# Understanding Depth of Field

Hello and welcome to Just a Tiny Amount, your channel for all things stop motion. I'm Gordon Craig, and as you can see, I'm still up here in my workshop, working on my animation. It's going really well. I think, fingers crossed, that I am finished with this puppet and just have the shots to do with the final puppet that I've made. Now, whilst working with this puppet, I was reminded of something that I've been wanting to make a video about since the beginning of this channel, and that is depth of field. Now, depth of field is an important thing to know about whether you're an animator or whether you're a photographer. So, whoever you are, I hope you enjoy this.
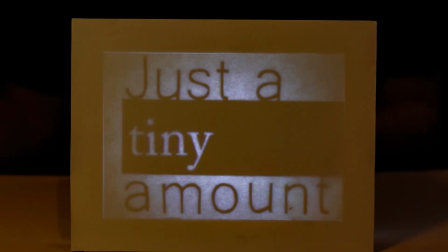This video will be split up into 3 sections. What is depth of field? Why is it important? And how do you control it? So the first section is what is depth of field? So depth of field is essentially how much of the space in front of the camera is considered in focus. So if we take this scene here,
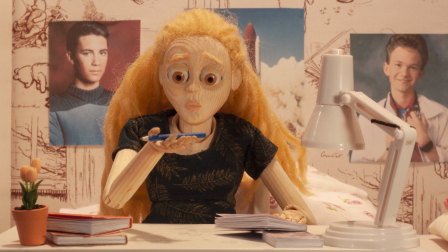I can take an image where the back wall and the plant pot at the front of the scene are both reasonably sharp.
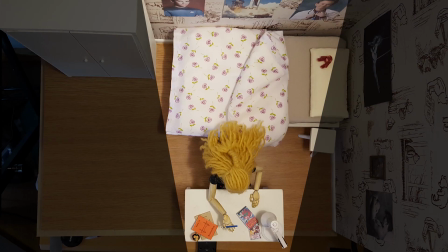If we look at it from above, this means that everything between here and here is in focus. This is known as a very large depth of field because it covers a large area.
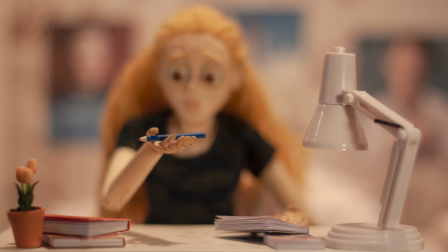Conversely, if only things on the same level as the pencil are in focus, this is a very narrow depth of field, which we can see again if we look at it from above.
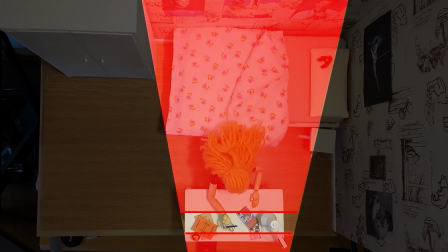Only anything in this strip will be in focus.
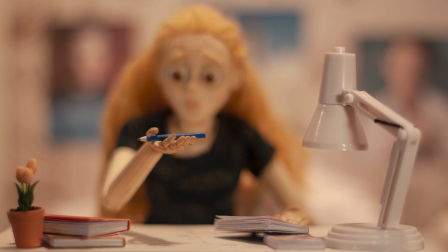It's worth noting that it's not just the pencil that's in focus, the lamp is also in focus as it falls within the same band.
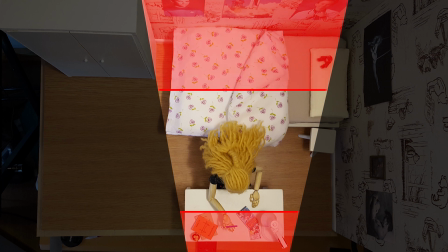Changing the depth of field is essentially moving these boundaries forwards and backwards within this space, so different things are in focus. Now that brings us on to part 2, why knowing about depth of field is important. Depth of field is a very useful tool to have at your disposal because it's one of the ways that you can influence what your audience is paying attention to. If we go back to our examples from earlier,
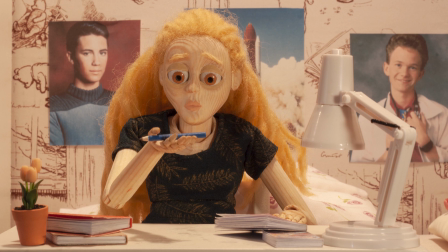the image that had the background and the foreground both in focus essentially made that whole scene look very flat. There was nothing really to distinguish the puppet and things on the table from things going on in the background. So when your audience looks at that image, it's difficult for them to know exactly where they should be focusing their attention.
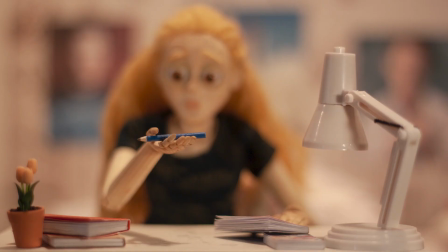On the other hand, if you restrict the depth of field so it's only the pencil that's in focus, your audience gets the clue that they should be paying attention to something going on with that pencil.
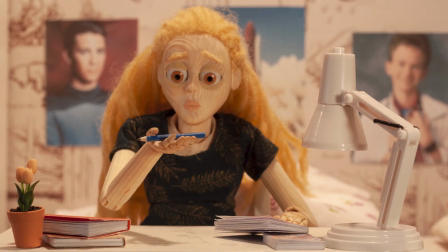In most cases, you'll probably aim for somewhere in the middle ground, so the puppet and the pencil are both in focus, which tells your audience that the fact that this person is holding the pencil is in some way significant. Of course, you don't have to keep the depth of field static throughout the entire shot. You could have it move forwards and backwards as the scene progresses. For instance, if you wanted to imply that the person contemplating this pencil made their thoughts drift off to something on the posters behind them, then you could have the depth of field shift to show that. This would all be achieved without actually moving your camera at all, but combining the changing depth of field with a camera movement is a great way of really emphasizing your point. Next is the big one. How can you control the depth of field in your shots? Well, to understand about depth of field, you need to understand about the aperture in a lens. Now, the aperture is the hole in the lens through which the light can pass.